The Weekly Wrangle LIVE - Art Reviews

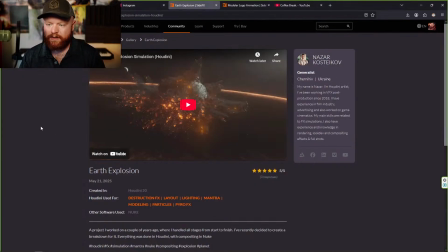8:16 Let's go to the Earth explosion. So this one was done by Nazar,
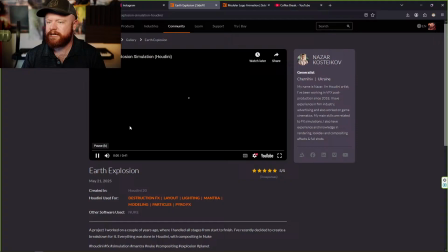8:25 and this, let's just take a look here, and we'll go full screen with all of this right here.
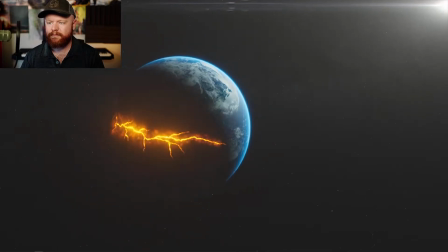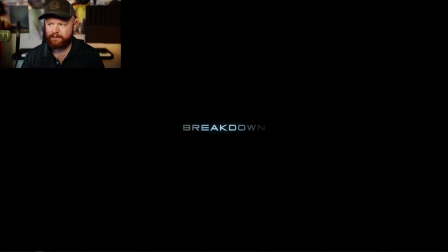8:40 All right. Let's check out the breakdown here too.
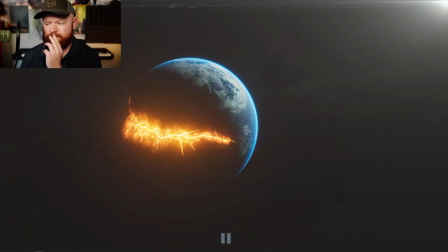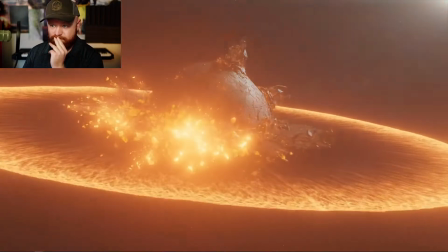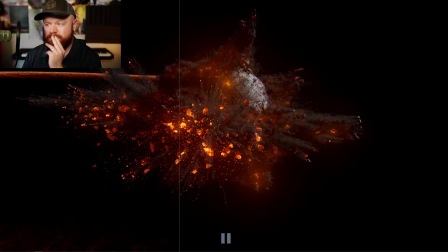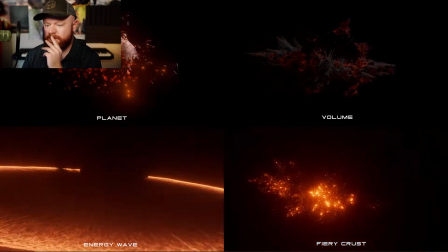9:02 Cool stuff. Shockwave is nice.
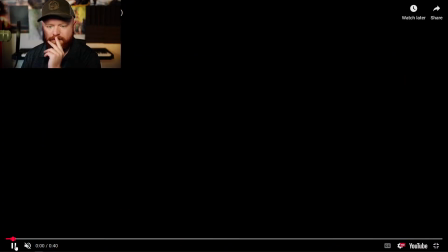9:11 All right. So first impressions. Again, another great sim.
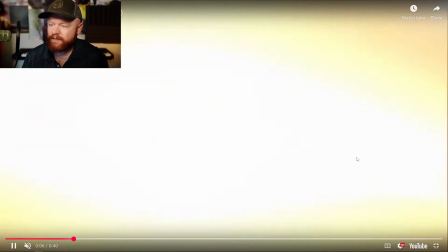9:19 I like how the explosion here has multiple layers. It has like a whole development that happens.
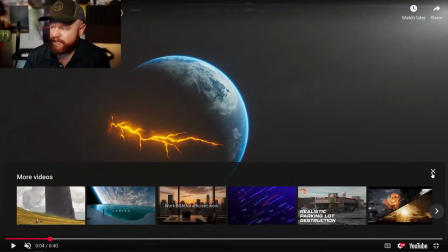9:28 And actually, we can try playing this in slow motion here.
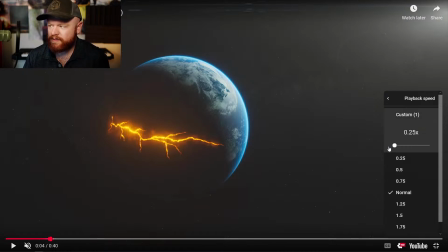9:31 If we go to playback, and let's just do this at 0.25.
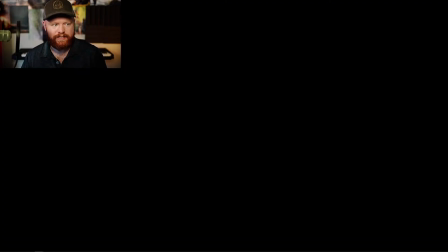9:37 Let's see what this looks like in slow-mo.
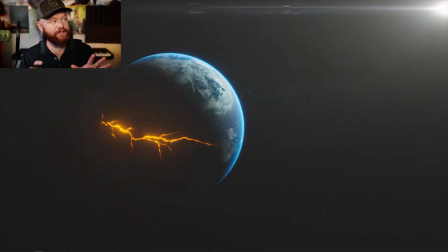9:43 And notice how when the explosion happens, there's going to be layers to all of this that happen as well.
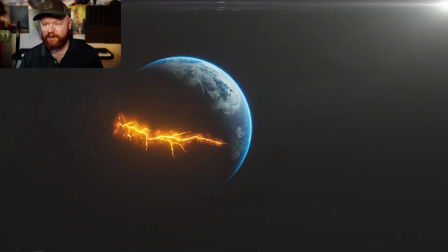9:50 So it kind of caves in,
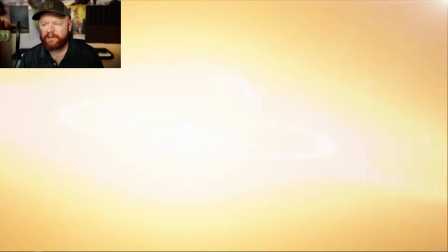9:55 Then we have the initial explosion, we have the flash of lights,
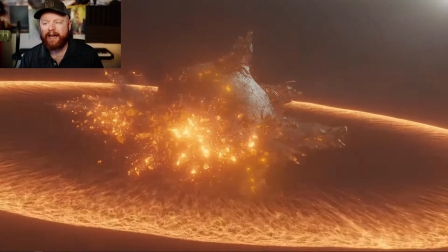10:02 and then we have the follow through.
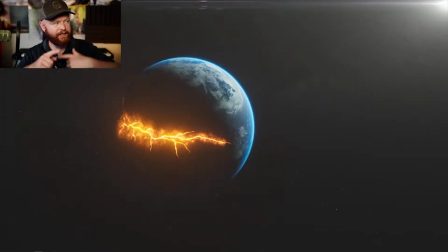10:06 So let's take a look at that explosion again and try to recognize the different layers that are happening when it explodes.
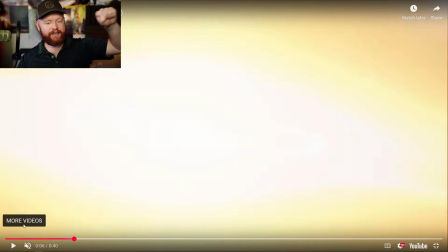10:13 Cave in, debris flies out first, and then the flash develops, and then on the other side of that flash,
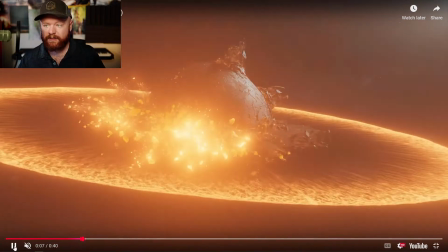10:22 we're hit with a new element, which is the shock wave, and then we see all of the debris scattering around like this.
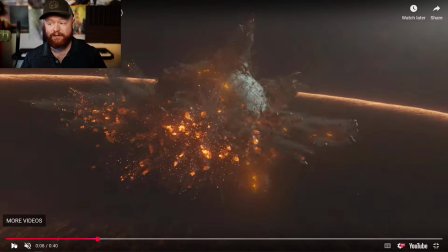10:31 So a really nice way to layer your explosions, and just something to think about in general. If you are working on explosions, what is the sequence of events? What are the different layers that happen during that initial impact?
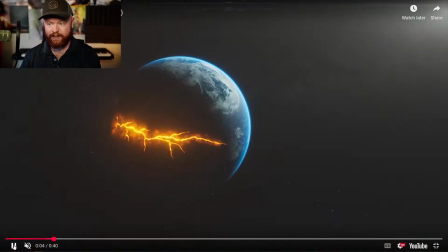10:47 That's something to, again, just be really aware of.
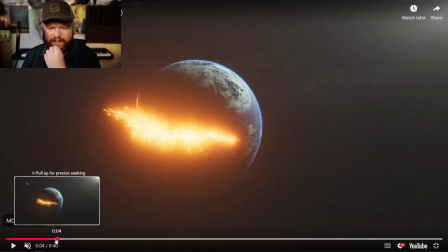10:53 And in this case, I think it works pretty well. Now, to be honest with you, I don't like how the earth sags in right there.
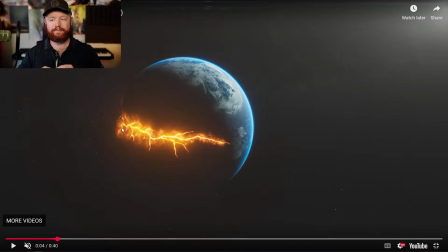11:01 It kind of feels like it got dented a little bit. Like you took a sculpt tool and ZBrush and just kind of, carved right into it. But in general, I mean,
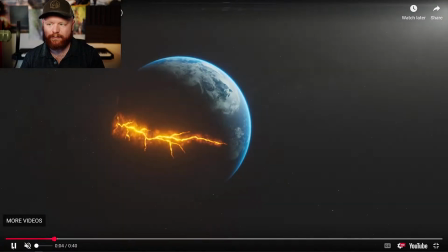11:14 if you were to just have perhaps this crack develop or something a little bit more, I think that's probably one thing I would change.
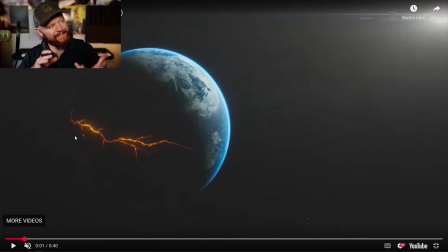11:22 I would try to have this crack reveal itself a little bit more gradually instead of just being already fully there. So if you can have these things kind of jet out and have more anticipation,
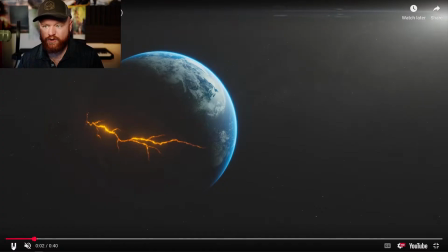11:36 that I think could make this feel more dramatic. As far as the crack shapes themselves, or as far as these shapes go, I just don't feel like they're detailed enough, and I feel like it makes the earth feel smaller because we have these large details and we don't have anything small that is,
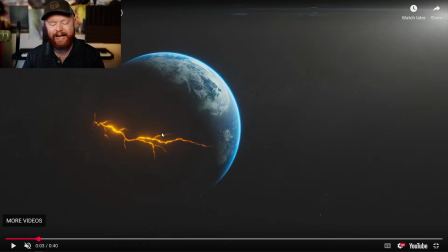11:56 coming out of these tendrils. So I think because this is just a very kind of broad shape overall, it makes the earth feel smaller,
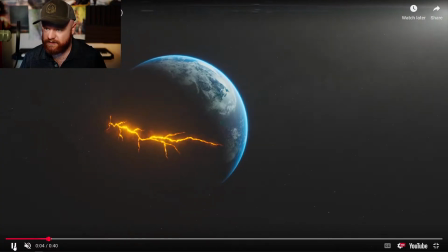12:07 and that doesn't really help with the scale in this situation. I do like how there's a glow up.
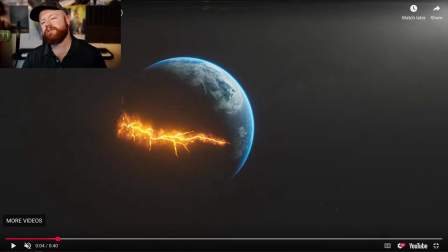12:14 I'm not a huge fan of this texture. It looks like some kind of noise was put right there.